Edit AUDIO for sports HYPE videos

And that looks really good as we build to that impact. I think that's all we need to do. Make sure you don't overdo it. Like I said, the consumer should notice it, but it should not be at the forefront. It should be very subtle. Next up, we have our atmosphere. We have our crowd noises, things like that.
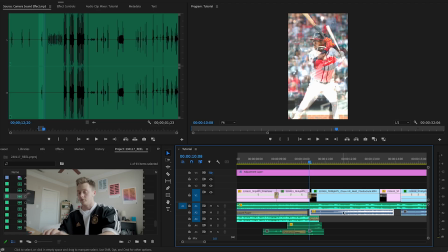8:31 This part is a little easier. So not to overpower the song, I'm going to drop the actual roar of the crowd a little bit here to -6.
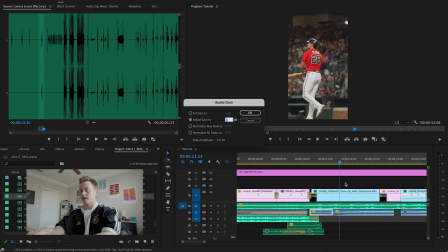8:39 And then I'm going to turn the impact of the bat up 5. And that is the natural bat sound. That is because I'm on the directional mic by Sennheiser. It's very good at picking up impacts, things like that.
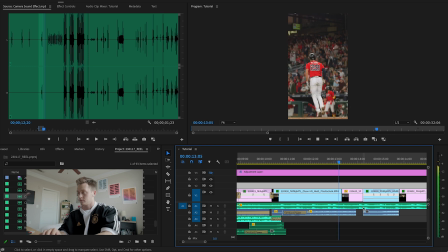8:50 Fade these together. Like I said, always fade them together. I'm gonna leave this here, drag it through the next clip.
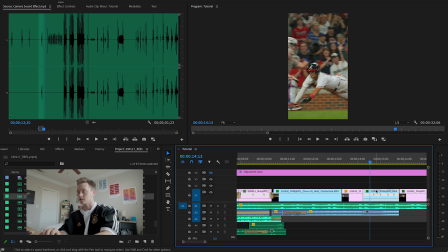8:59 And this is the nat sound for this Grissom sliding home clip. We're gonna blend these together. You can hear the roar of the crowd when Grissom kind of opens his mouth like that. I love it. Drop this down 3.
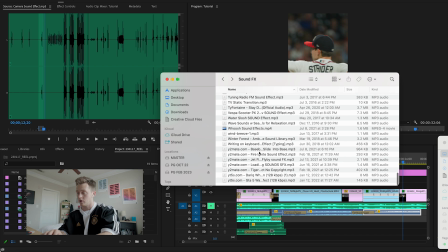9:12 And for the slide here, when Grissom slides into home, I have a baseball slide into bass sound effect.
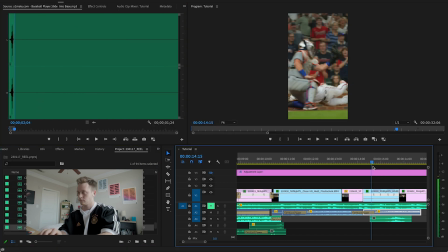9:20 Drag it into our project, like so. And line it up with the slide.
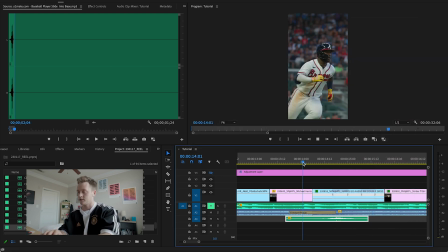9:26 This is also very loud. Turn that down 6. And that sounds pretty good. We want that one to be pretty pronounced. Something like that where we're enhancing an effect, like an impact or a catch or a slide.
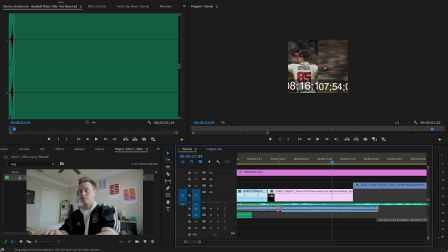9:37 I think it sounds better when it's a little more noticeable. But that's just me. We're going to drag out this Von Grissom audio to the next Strider clip. Just keep it through. And then the next clip is a Kyle Wright strikeout.
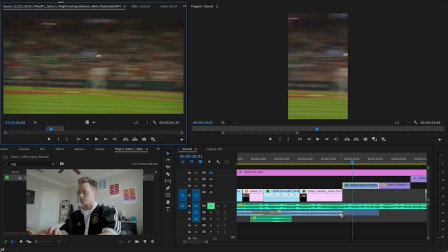9:52 We're gonna add in the natural sound, fade these two together.
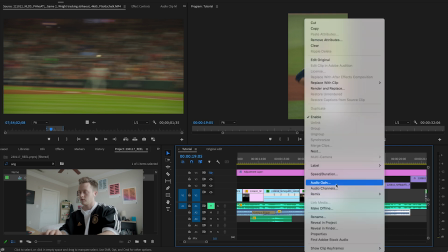10:00 drag this out, cut this where the sound gets really loud or where the crowd gets really loud, drop it down,
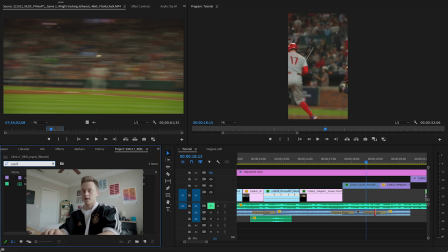10:08 fade these back together, and add in a catch sound effect, which I already have in my project from yesterday.
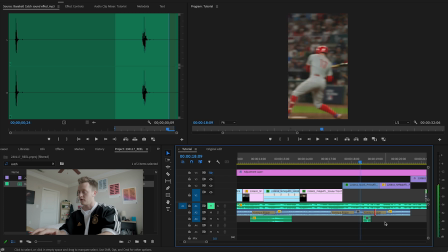10:17 That catch sound effect, I'm going to find the frame where the ball hits the mitt. It's right about here. Zoom into your timeline, add it in.
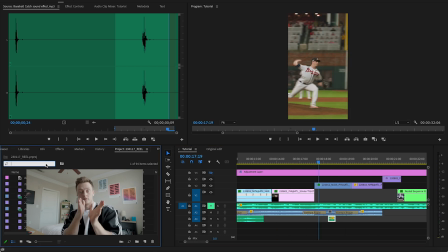10:26 Another thing we want here, since the camera is whooshing really fast, anytime where the camera zooms in, zooms out, you're scaling fast, any type of quick motion blur, add a whoosh. This sound here comes from my folder that I bought a long time ago. I bought the rights to a sound effects pack.
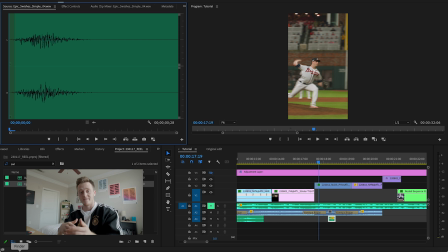10:43 I can't even remember where it's from. I just keep dropping it from hard drive to hard drive that I have. And it comes with like four or five of these little simple swooshes.
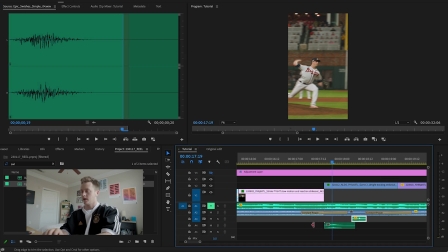10:49 You can find these online as well. This is the one I'm going to use for this. As the camera starts moving, I'm going to line this swoosh effect up. So that's where we're gonna start it. Zoom in. Drop this down six.
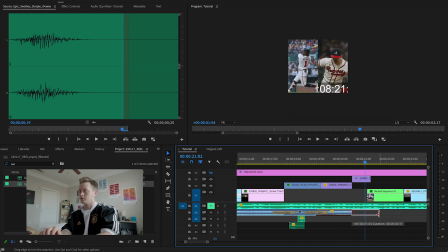11:06 And that part of the video sounds pretty good. I'm going to, again, do what I did on the last couple clips, is drag this natural audio out. Now, this is an Ozzy Albies nested sequence that was a slow motion clip, and I speed ramped it. So since this is a slow motion clip, I do not have audio from the shot. So what I'm going to do is find another home run and manufacture that audio.
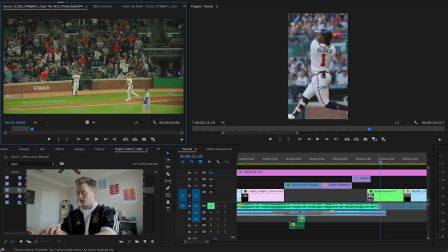11:29 This is another Matt Olson home run clip I have from the outfield, just to vary it up. Take that. This is the crowd roaring here, and I'm going to find the first Matt Olson home run we shot,
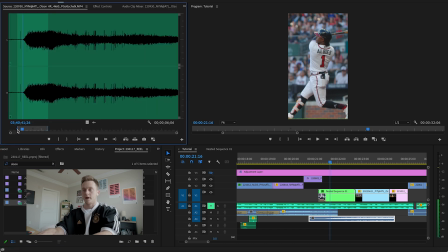11:40 or at the climax of this video, take the bad impact, cut it right there, so it's just the impact,
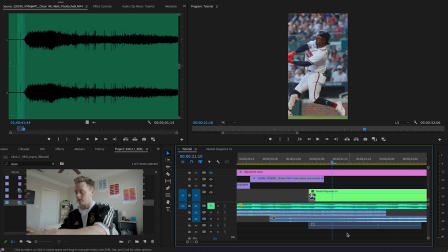11:47 and line it up with Ozzy right here. That sounds pretty good.
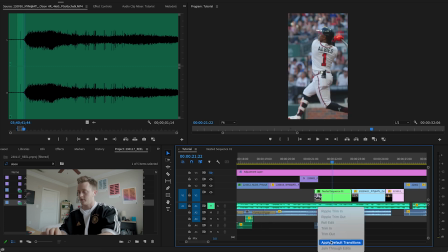11:53 And we're gonna fade this audio here from the last clip, drop these together, right click, add default transition, that's gonna fade them together.
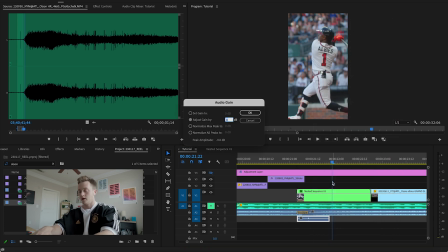12:01 Then we want to turn up our gain on the impact to 10, so it's really pronounced.
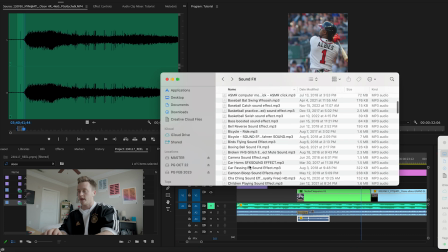12:08 I have a baseball swing whoosh I'm gonna drop in.
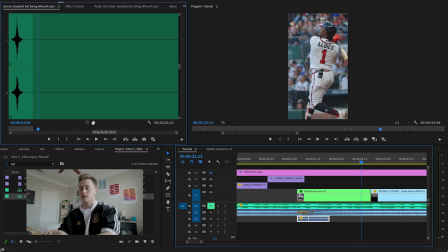12:14 This sound effect is not the best, but I'm going to use it still. I'm gonna make it very subtle, very, very low volume.
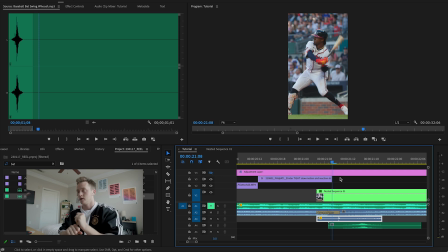12:21 So Ozzy's swing is obviously like a quick speed ramp, so, and I wanna match that up.